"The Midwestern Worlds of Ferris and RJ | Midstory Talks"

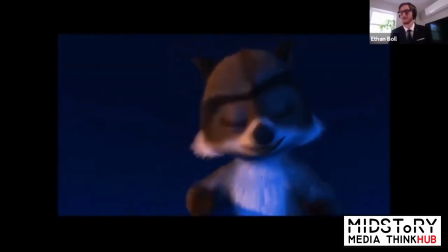[8:27] well they don't for humans enough is never enough and what
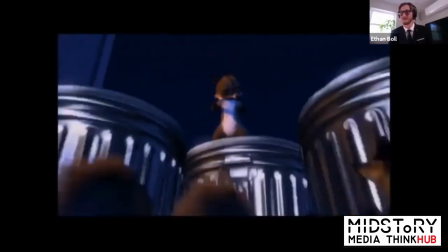[8:33] do they do with the stuff they don't eat they put it in gleaming silver cans
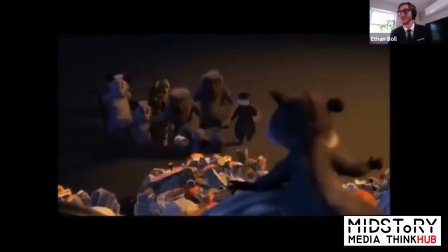[8:39] just for us all right that is that's enough so the social
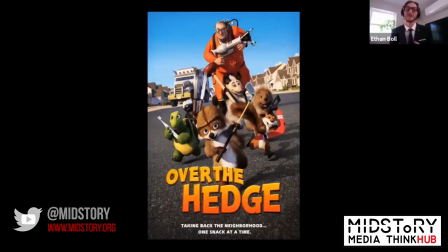[8:45] commentary here is pretty clear with humans enough is never enough but in this society what
happens to the things that really matter well the humans cut down an entire forest to build a housing development. Gladys, the president of the Homeowners Association, reprimands another human for her grass being a half inch too tall.
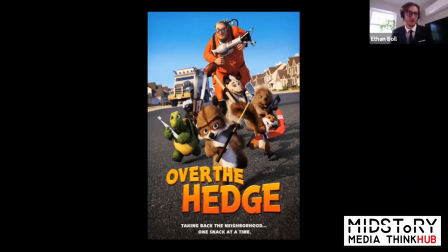[9:04]
And when she finds out that animals have been foraging in her garbage, she calls an exterminator to dispose of them. And this is a quote from later in the movie, as inhumanely as possible. This society is overly indulgent, out of touch with nature, and consumed by outward appearance.
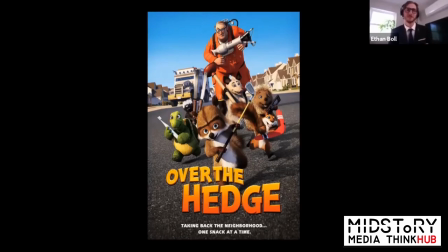[9:21]
So Ferris Bueller and Over the Hedge paints some pretty scathing pictures of Midwestern life. We know that film reflects the society in which it was made, but what does that mean practically? Does it even matter what Hollywood thinks and produces about the Midwest? Does that mean that the Midwest has to entirely revamp itself before Hollywood is kind to it?
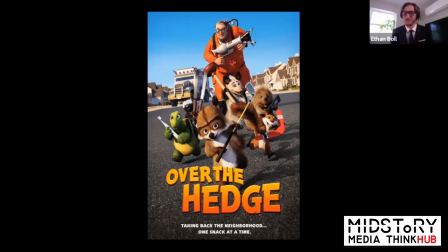[9:41]
Yes and no, because not only does film reflect reality, film shapes reality.
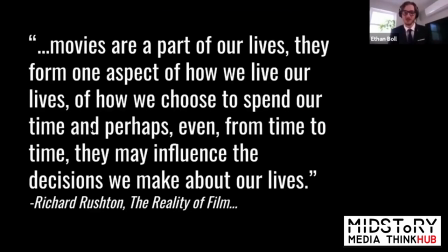[9:48]
In his book, The Reality of Film, Richard Rushton writes, movies are a part of our lives. They form one aspect of how we live our lives, of how we choose to spend our time, and perhaps even from time to time, they may influence the decisions we make about our lives.
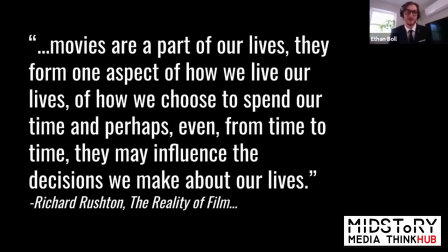[10:06]
For years, science fiction has accurately predicted and maybe even caused technological advancements.
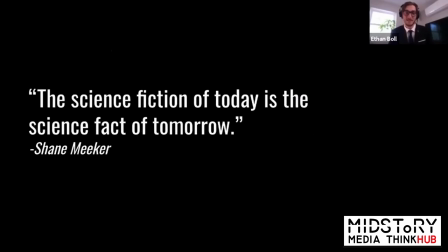[10:12]
The science fiction of today is the science fact of tomorrow.
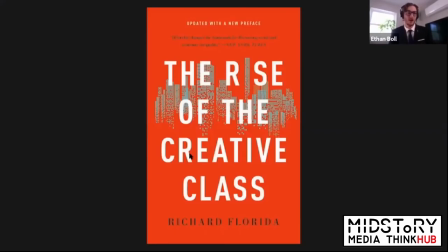[10:16]
And in his book, The Rise of the Creative Class, sociologist and economist Richard Florida posits that in the modern age, more young people move to cities based on their cultural vibrance and find a job after,
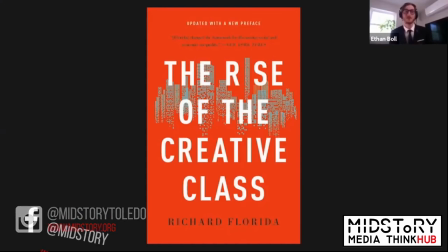[10:29]
rather than the other way around. Now more than ever, the perceptions surrounding a city have tangible social and economic effects. And in the modern age, popular perceptions are largely crafted by the movies. Let's do an exercise.
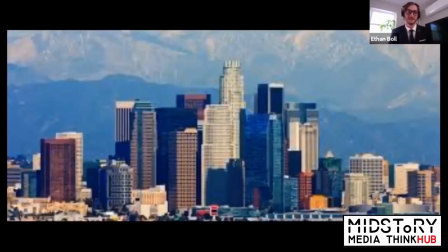[10:43]
This is Los Angeles. Now, I've never been to Los Angeles, but this picture is giving me a standard, somewhat boring city. This picture is flat. It's industrial. The colors are almost all washed out. It reminds me of driving through Hartford, Connecticut on 495.
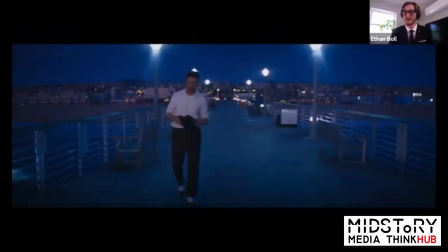[10:59]
Now, this is Los Angeles in La La Land. This is the reason why I want to move to LA. This picture has depth. It makes the human subject part and parcel of the landscape. It almost looks painted with deep blues and purples, this picture highlights beauty.
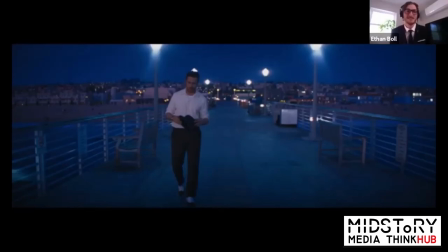[11:15]
The former highlights ugliness. The Midwest does not need to change for Hollywood to find the beauty that's there. Take a look at Hoosiers, the feel-good sports flick from 1986, the same year as Ferris Bueller's Day Off. It's set in the tiny hick town of Hickory, Indiana.
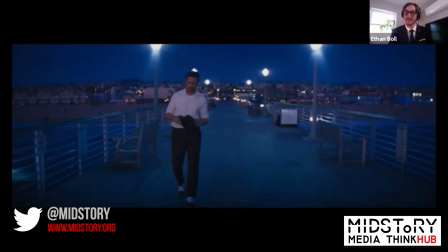[11:32]
It certainly doesn't shy away from placing insular, provincial, and outdated thinking on screen, but it also manages to find the beauty and the value in small-town Midwestern life.
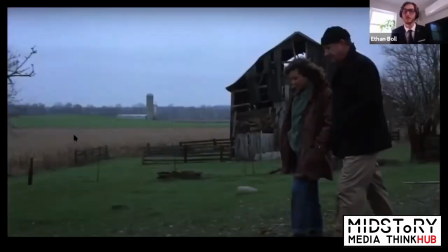[11:43]
Take a look at this still from a scene where the protagonist and his love interest take a walk through the fields. This can be the beauty of the Midwest. Sure, the barn is falling apart and the sky is gray, but the picture is still beautiful.
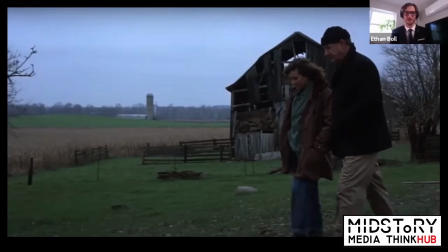[11:58]
It has depth, the color scheme is naturalistic and simple, and the human subjects blend in as if they belong in the picture. The dilapidated barn and leafless trees don't matter because those things are trivial. It's a bucolic oasis where human connection trumps outward appearance.
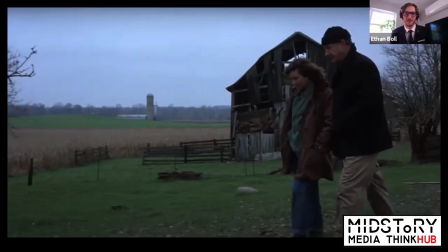[12:14]
Now imagine that kind of imagery in other genres. What would a hero quest story that highlights the beauty of the Midwest look like? What about a romantic musical set in small town Ohio? What about Night at the Toledo Museum of Art? What if we could change the reality of the Midwest by changing how it's characterized in the movies?